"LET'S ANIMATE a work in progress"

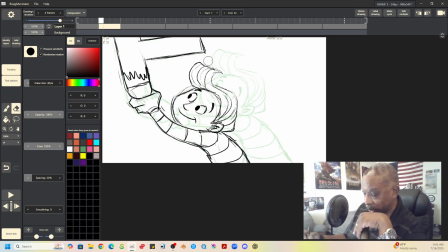(12:25)
What it does is it just copies the drawing, but it splits the difference, but it's the same drawing. So, all right. So the trickiest thing that's going to be to draw here is going to be the head.
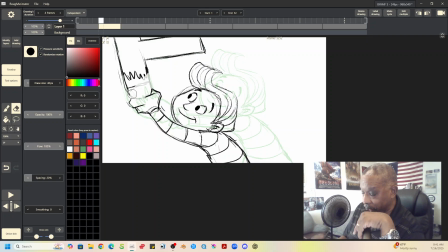(12:41)
So let's just take our eraser. We're on that second drawing, which would be the literal in between. And we can erase everything except the head, because the head's going to be always going to be the hardest thing to draw it in between, because it's got the most amount of detail.
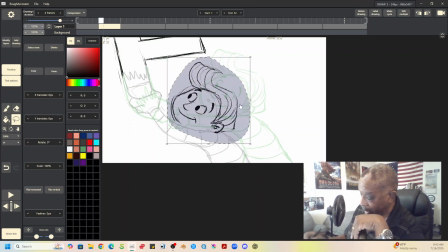(12:58)
We'll grab that, right, and we'll move this to where it would be as an in between. Now we could put it like right in the middle, maybe tilt it a little bit.
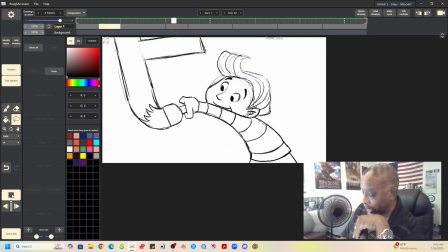(13:15)
In fact, we can even flip it here to see how the head moves back from that position. Yeah, that's not bad. Or we could even say we don't have to put it right in the middle.
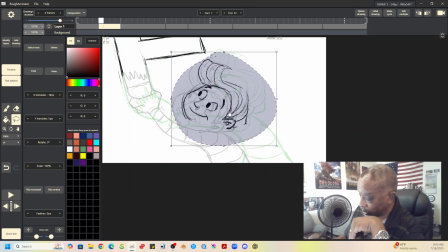(13:28)
We could put it closer to the beginning.
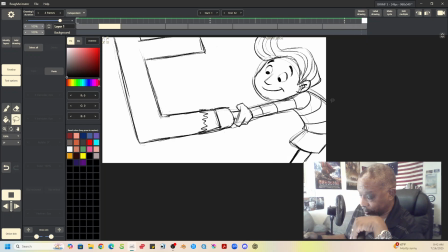(13:34)
See how that looks. Yeah, that's kind of nice.
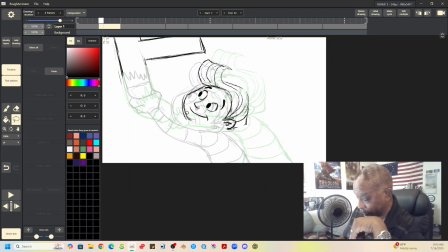(13:38)
All right, now, so then on the hand, well, we could just trace the hand from the previous drawing here. Right.
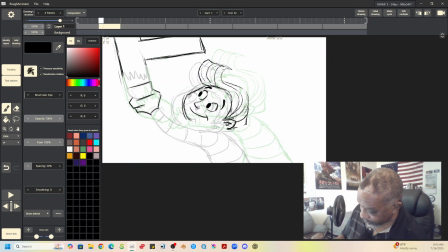(13:58)
And the brush here. Right. Then we can grab all of that and tilt it.
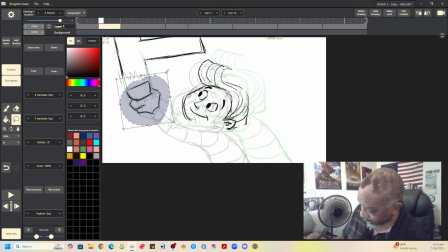(14:12)
The hand gets smaller here, so it's like it's pulling away. So obviously a little bit of discrepancy there. So we could put the hand in the middle, maybe tilt it more so that it's sweeping away.
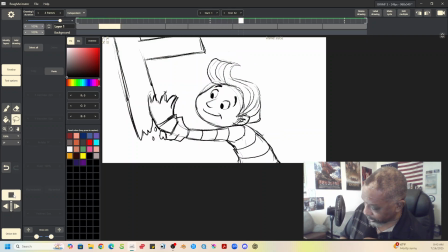(14:32)
Like that. Let's just flip that. Yeah, that's not bad.
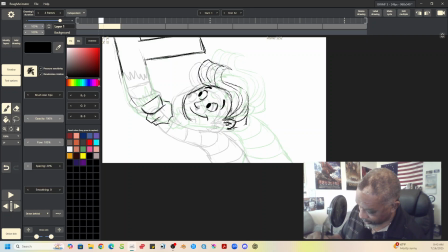(14:39)
All right, so then we can finish off the paintbrush action here in the middle like this. Give it a more, yeah. Do that. Right now his body is kind of coming
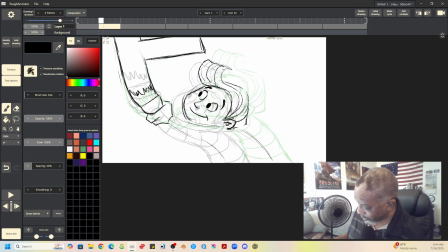(14:57)
back and out like that. So sweep the body out. Arm, yeah. See, some parts of the figure are gonna.
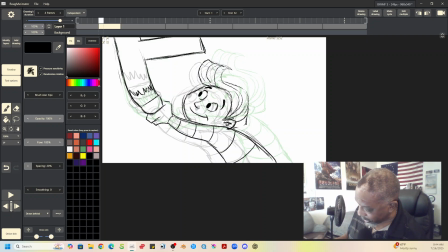(15:15)
Everything isn't gonna move the same way. That's the thing you have to realize about your animation is that
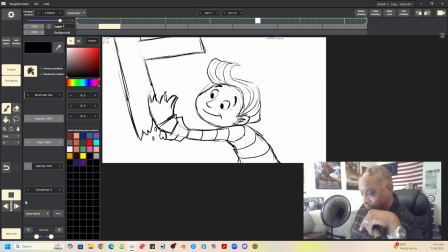(15:21)
every part of your character is not moving at the same rates.
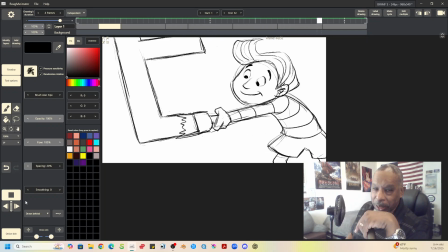(15:28)
And that's really what kind of gives it a flow, a feel of being alive, because you're not moving everything the same way.
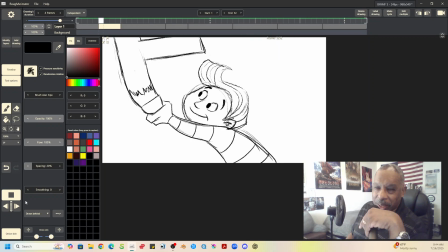(15:38)
You don't move the same. Every part of your body doesn't move at the same rate. So you want to vary things, break things up a little bit.
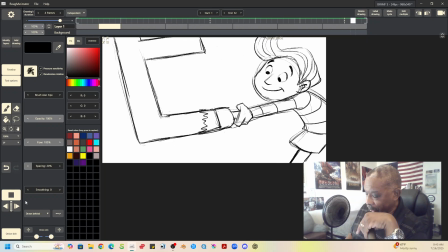(15:47)
So now let's see, between the time that he's paints down there in his hand,
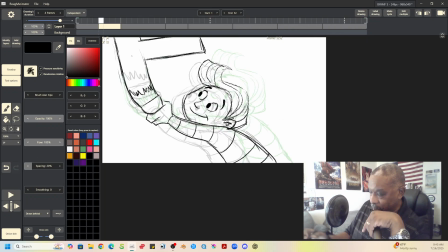(15:53)
then his hand comes up off the page. So like from between, say, here and, well, here and here.
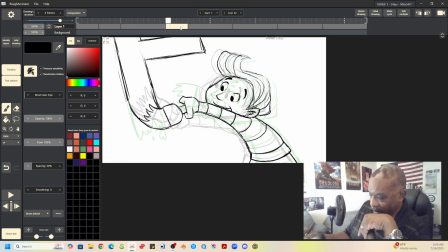(16:02)
Oh, no, not here and here is what I meant to say. You can see that obviously when he picks the brush up, there's something happening there with the paint. So we could do something in there, like let's say, okay, here to here.
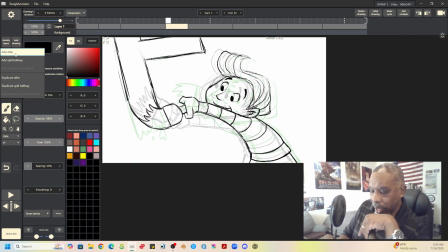(16:23)
Maybe let's put a blank frame in there. So we'll say add after. And let's see.